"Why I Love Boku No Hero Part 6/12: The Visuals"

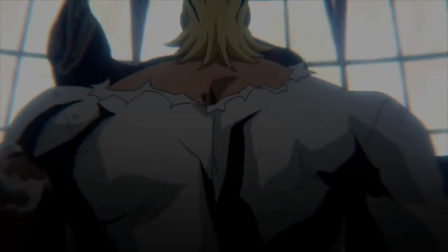[0:00] Now for a lesson. You may have heard these words before, but I'll teach you what they really mean.
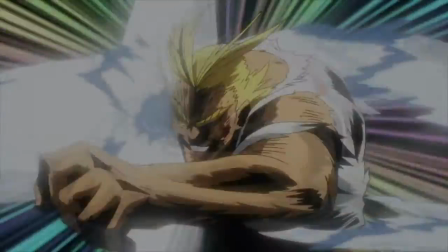[0:07] Go beyond! Plus! Ultra!
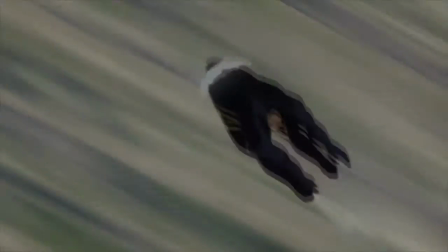[0:15]
Rarely when I watch anime are the visuals something that stand out to me.
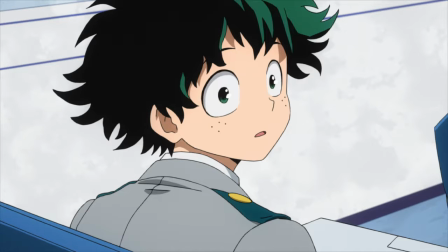[0:19]
Unless it is something really special, I just remember it all as like a mediocre average kind of okay thing.
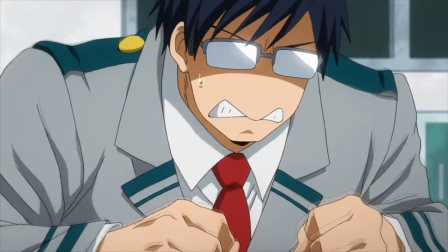[0:24]
But Boku no Hero is one of those exceptions. There are those that say that the script is key and that it is all that matters and, well,
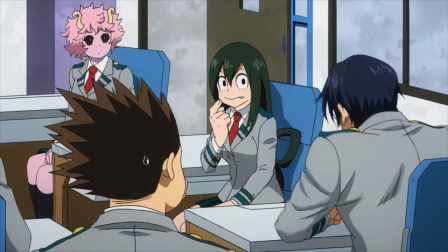[0:32]
they have some points, but it is the visual presentation that Toko Boku no Hero offered to the next level.
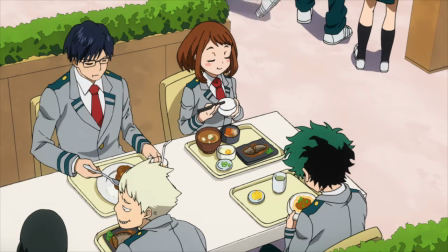[0:38]
It seems like a lot of anime just do enough to get by when it comes to visuals.
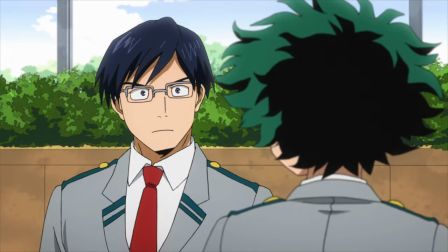[0:42]
Having scenes where the characters are just talking, involving as little movement as possible, or having character designs that are just kind of blah,
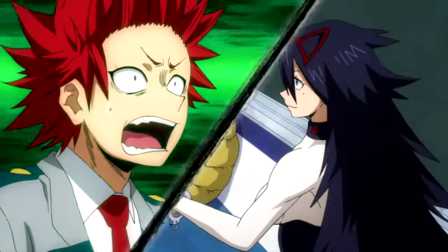[0:48]
but Boku no Hero really does put a lot of effort into every aspect of its visual presentation.
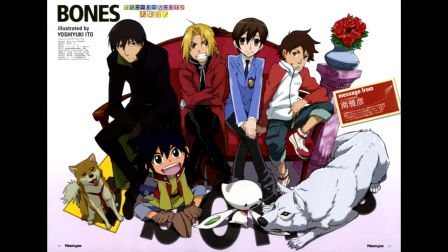[0:54]
If you did not know, Bones is the studio behind this anime and they are easily one of my favorite studios out there.
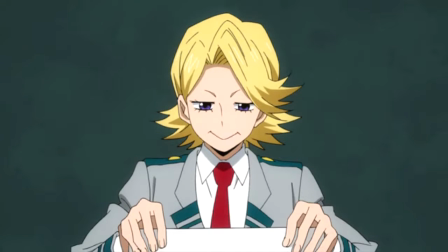[1:00]
This is in one because they tend to focus on the more action shonen type stories and, well,
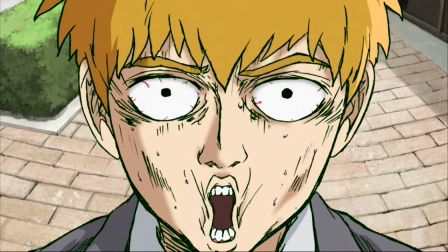[1:05]
that's my favorite genre, but the reason that matters here is that they are the masters of stylized action.
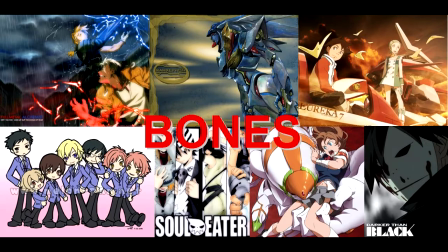[1:10]
From a visual perspective, the recent shows like Stray Dogs, Concrete Revolutio, Show by Rock, and Mob Psycho are all incredible.
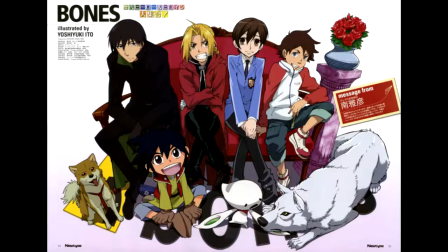[1:18]
Of course, this should be as no surprise with their backlog of shows like Auron, FMA, and Soul Eater.
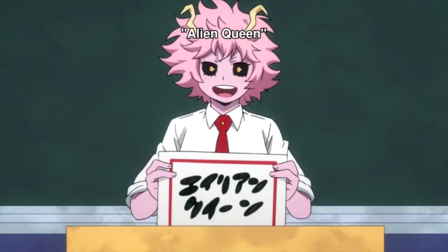[1:23]
One of the things I love about the visuals here is how the character expressions are able to make the characters work even better.
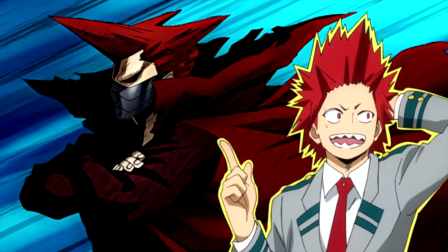[1:30]
The expressions are often times over the top and comical, but they are able to convey so much power and help the storytelling,
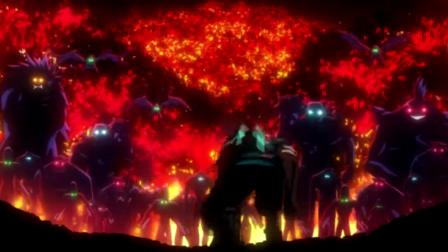[1:36]
like the first scene of the second season showing the future where Deku was standing against the villain who was just filled with so much emotion.
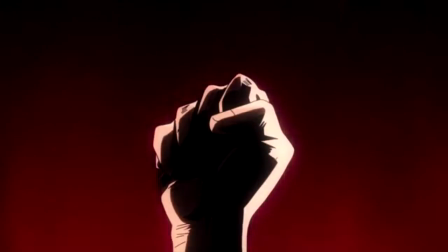[1:43]
Because this was reminding us that Deku would become a great hero, but that in his journey to be the great hero, he would have to face down powerful evil.
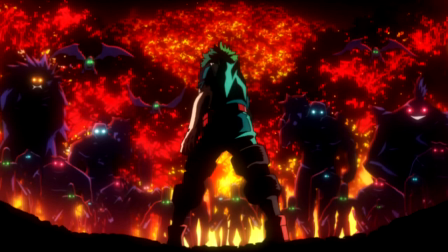[1:51]
And there is just so much here like with the fire in the background. With the villain's eyes glowing despite the lack of other details and or Deku with his back to the viewer. You can really get a sense of the weight of the story from this single frame.
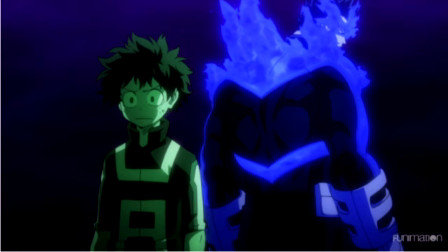[2:03]
Another frame that I love is the one with Deku in Endeavor showing the distance between them with the color scheme and Deku trying to understand the situation with Todoroki. The lack of a background here also helps bring forward the emotions that the scene is trying to convey.
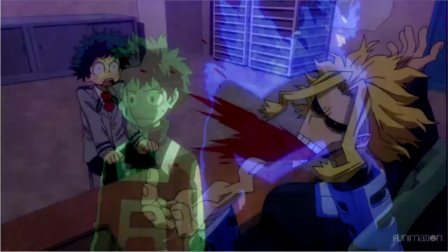[2:17]
Of course there are also some great frames involving comedy especially the ones with Deku's emotions like his panicking scene all night having blood fly
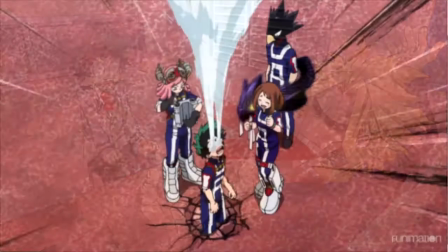[2:25]
out of his mouth even though he's seen it before or his tears any time he cried just being completely over the top and completely physically impossible.
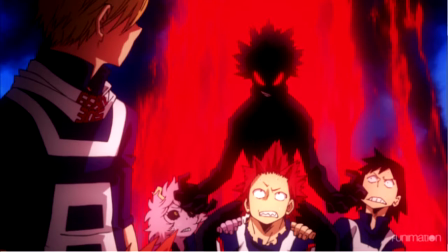[2:32]
This is not something that could work in live action but only in anime. Oh yeah Bakugo's red hot fury being portrayed with him being in all black and then fire all around him and then the other characters looking at him like this guy's saying why are we even close to him right now.
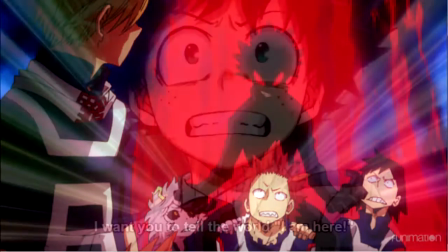[2:46]
All these moments of style just bring the show to life and really get across all the emotions the characters are feeling.
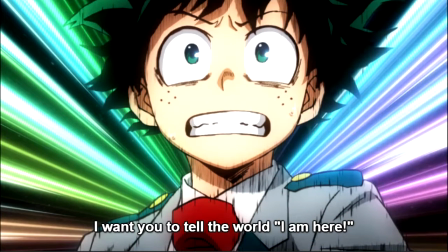[2:52]
Even the more mundane parts of the show don't settle with just still frames that often.
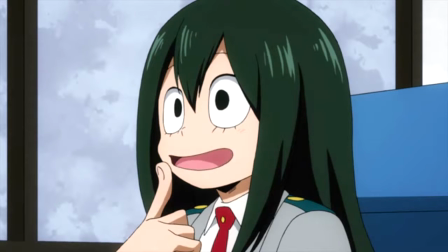[2:56]
When the characters are talking there's still movement through their expressions or the background or just something that helps the scene from being boring.
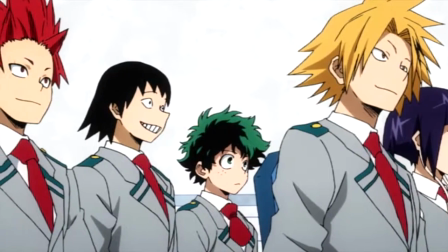[3:03]
And they are also able to use these things to tell us more about how the characters are feeling beyond just the lines they're seeing like are their eyes big and wide or are they looking down or something like that.
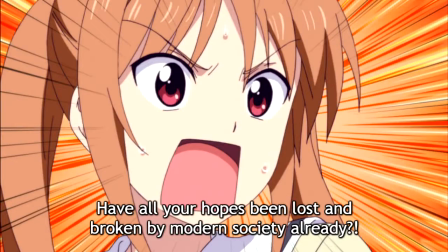[3:12]
If you follow me on Twitter you'll know that I like taking screenshots of anime at points that stand out, typically just funny lines.
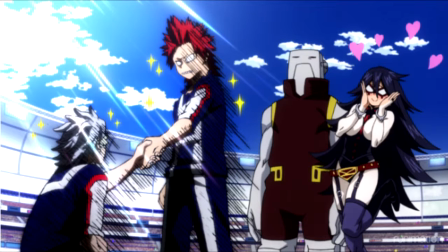[3:18]
But with Boku no Hero, there are a lot of parts where I just love the visual presentation so much even if they weren't seeing anything at all.
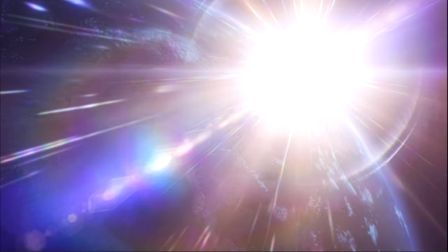[3:24]
There are so many great moments, either of comedy or emotion or hype or storytelling, where the art is able to make the scene hit that much stronger.
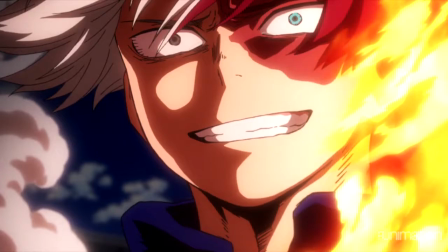[3:32]
And what discussion of the anime show Boku no Hero would be complete without the battles?
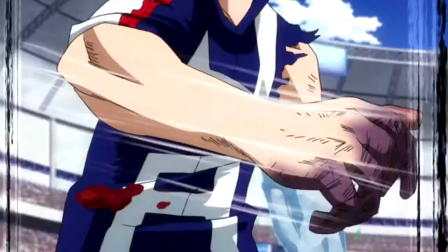[3:36]
Though it is kinda hard for me to put into words why the battles look so good other than the obvious answer that they do.
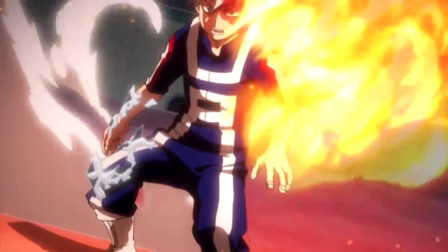[3:41]
I mean, look at them. Like, look at this. It's awesome! Do I need to say anything more? Like a picture is worth a thousand words and yeah, it's amazing.
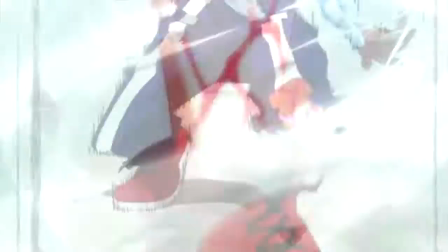[3:49]
You can really feel the weight of each blow, the strength of the fighters, the flashiness of the effects bringing the scenes to life.
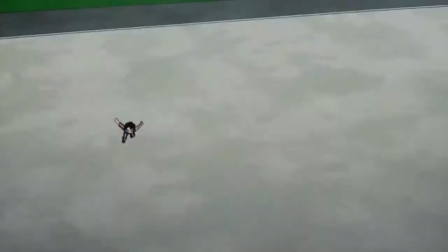[3:55]
And then you have the music just to amplify all the emotions, though that's a topic for another video. Just look at this final clash between Daku and Todoroki.
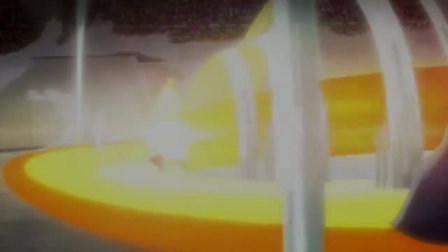[4:03]
That was just breathtaking and the perfect climax to one of the greatest episodes in all of anime.